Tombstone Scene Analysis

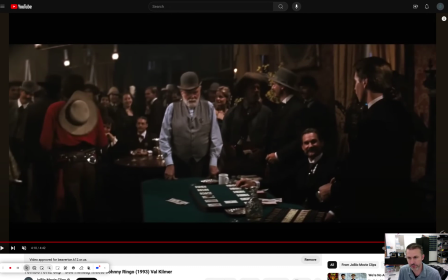3s
All right, so this is my scene analysis for the scene where Doc Holliday meets Johnny Ringo.
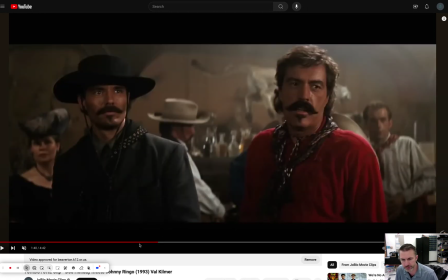9s
It's from the film Tombstone, 1993.
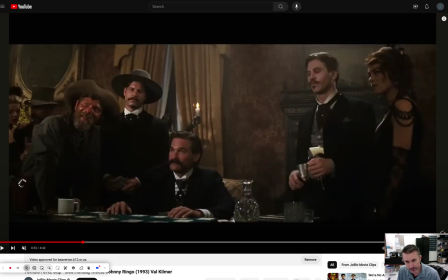12s
The beginning of the scene, it basically sets up the arrival of the Cowboys,
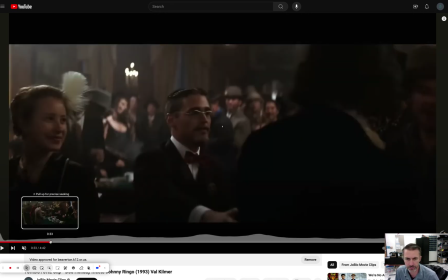18s
and the Cowboys are the antagonists of the film.
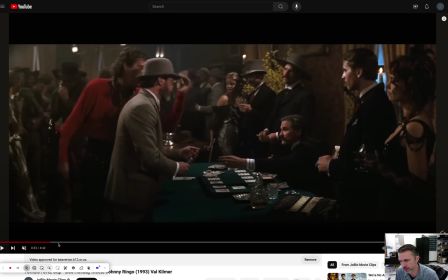21s
You can tell them because of the color, and that's one of the things I noticed is that a lot of the colors in this film are muted except for the two reds.
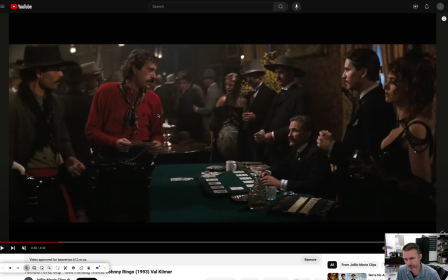29s
Also, while I'm on the topic of visuals, the set design on this and the costumes are really fantastic. Every character has their own unique costume look, their own way of wearing their pistols. You'll see that for Doc Holliday. He's got it more on the waist. Let's see if I can
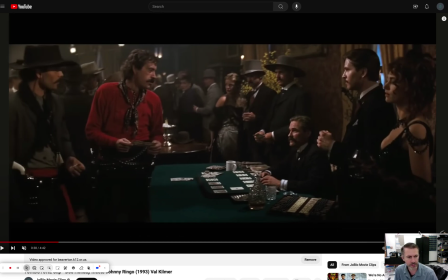48s
find. I can't get to that right there, but you'll get it. It's more along on his waist. I think you see it when he holsters.
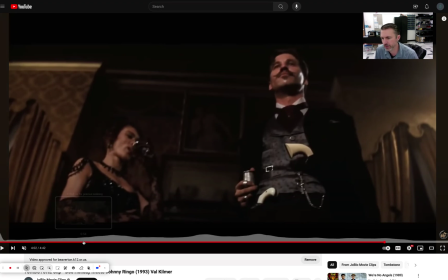56s
Yeah. So he's got pocket watches and ties, and just a lot of detail was done to costume design and character looks.
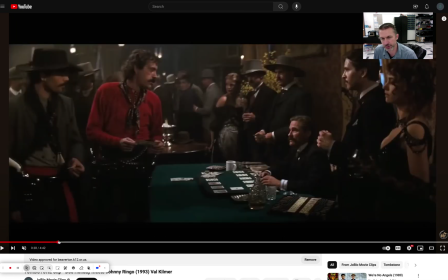64s
In addition, everyone's got their own mustache. There was a little bit, and each mustache is unique.
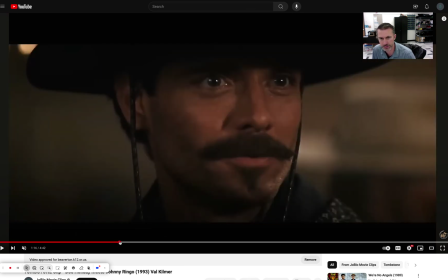71s
Each facial hair is unique to the character. That one's Wyatt Earp's. That's Johnny Ringo with a little bit underneath there.
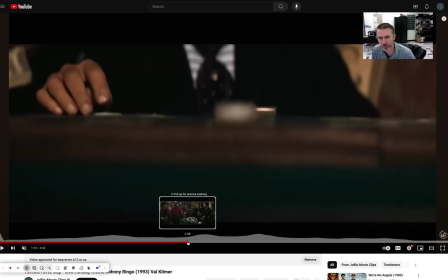77s
Doc's got his own look with a kind of a pointy tips and a little bit of chin hair.
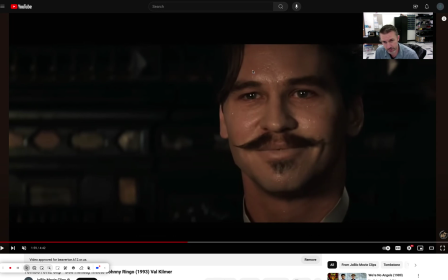81s
So those are some of the things I noticed about each character. Doc's got some scenes where he looks a little more pale and sweaty, and in a couple of the shots,
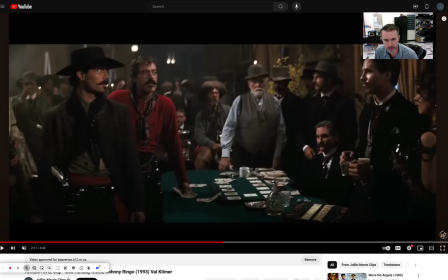89s
you almost see like a red around his eyes because he's got tuberculosis.
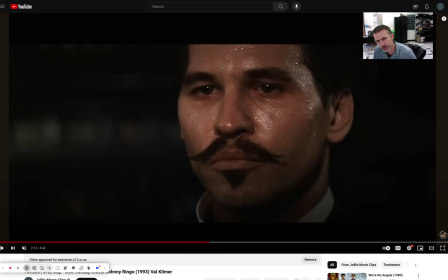94s
So that's one of the ways that they're capturing the sickness of the character, but probably also the level of intoxication that he's got. Some other scenes that I just thought were really interesting, even though I didn't mention it. There's a scene where they are talking to each other in Latin.
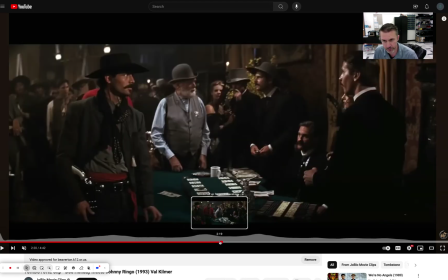110s
I'll just give you a little sample of that just before the guns are drawn. They're kind of taunting each other.
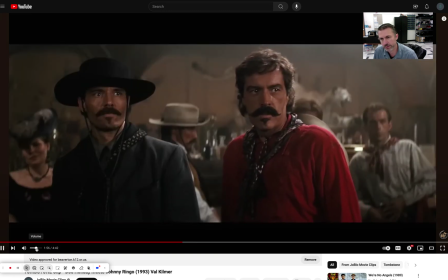116s
Here's that scene.
Reminds me of me.
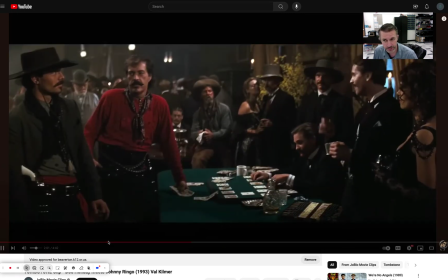121s
So they're switching from English.
No, I'm sure of it. I hate him.
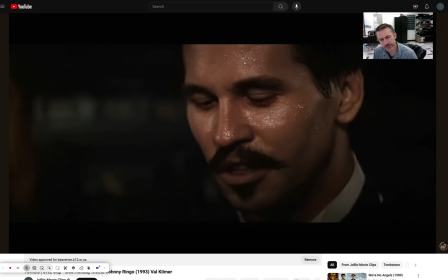127s He's drunk. In vino veritas.
There's the first Latin reference.
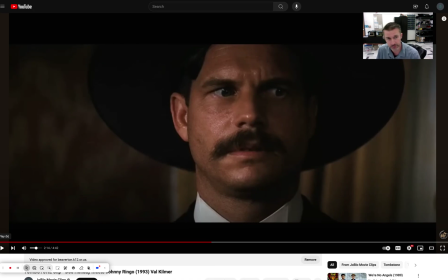136s
So they're going back and forth. And in that scene, you could also hear like a musical note, which they were using to increase the tension as it ramps up. Just kind of looking through my notes here, that was the background news. In terms of sound and music, kind of coming back, and then I'm circling around.
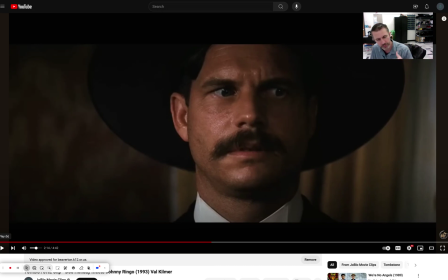153s
You hear a lot of sounds in the background. I think that a lot of people are starting to pay attention to this because they know there's a confrontation, but they're still trying to go about their day. So it's not dead silent. But I think that as the scene escalates, it gets more quiet, but you still know that there's things happening around them too.
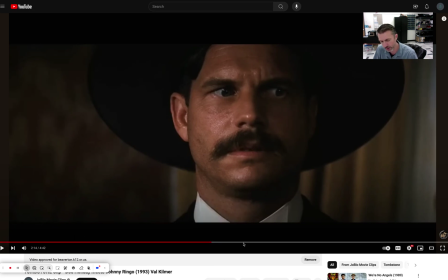170s
Plus, there were clicks when the gun's drawn or the hammer's pulled back. Those are some good sounds. The crowd cheers somewhere in the scene. So kind of moving on, I think I talked about all of the costume elements and lighting and color.
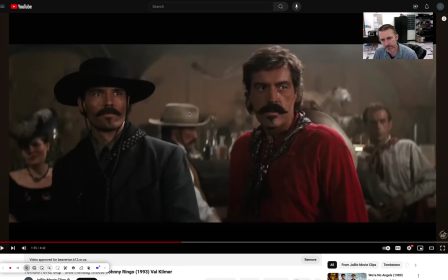187s
The lighting in the scene was fairly dark and very muted. Again, there wasn't a lot of bright, vivid colors.
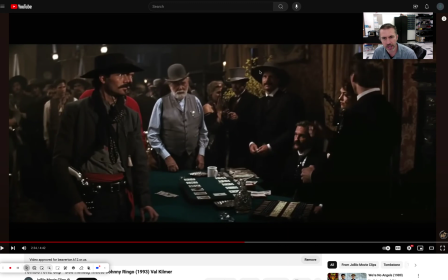193s
It's a nighttime scene. I believe they had to add a little bit of light to capture these characters' faces, so there's probably an instrument kind of coming down here and another instrument lighting his face from the side. But for the most part, they're not trying to overlight the scene. They just want to make sure you can see the characters. I think I talked about all elements of costume design.
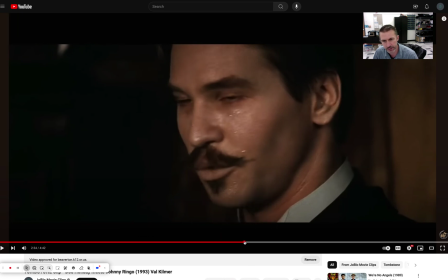213s
Let's focus a little bit on acting. Like one thing I noticed on acting and framing is that you get a lot of these close-ups, and
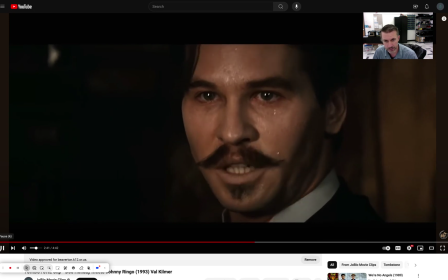223s
Now I really hate him.
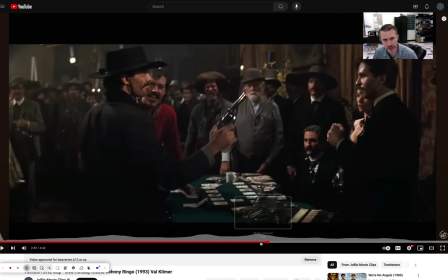225s
those are those moments where you're watching a person's reaction, and when Ringo draws the gun, the tension gets up really high.
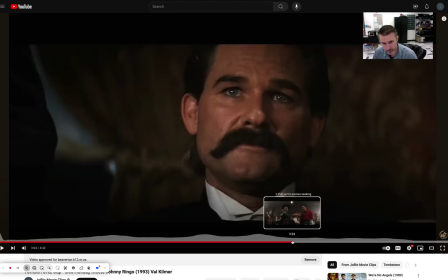233s
He has a shot, but you see that each character is watching to see what's going to happen next, and at some levels nervous.
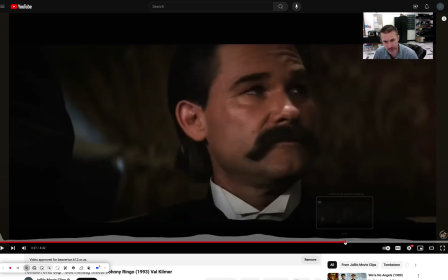241s
So it was a good use of close-up to kind of see the tension, and they're all really subtle acting notes that you're getting.
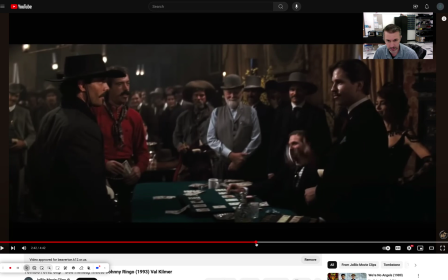247s
So basically what he does is he draws his gun, he flips it around. That's a blocking note.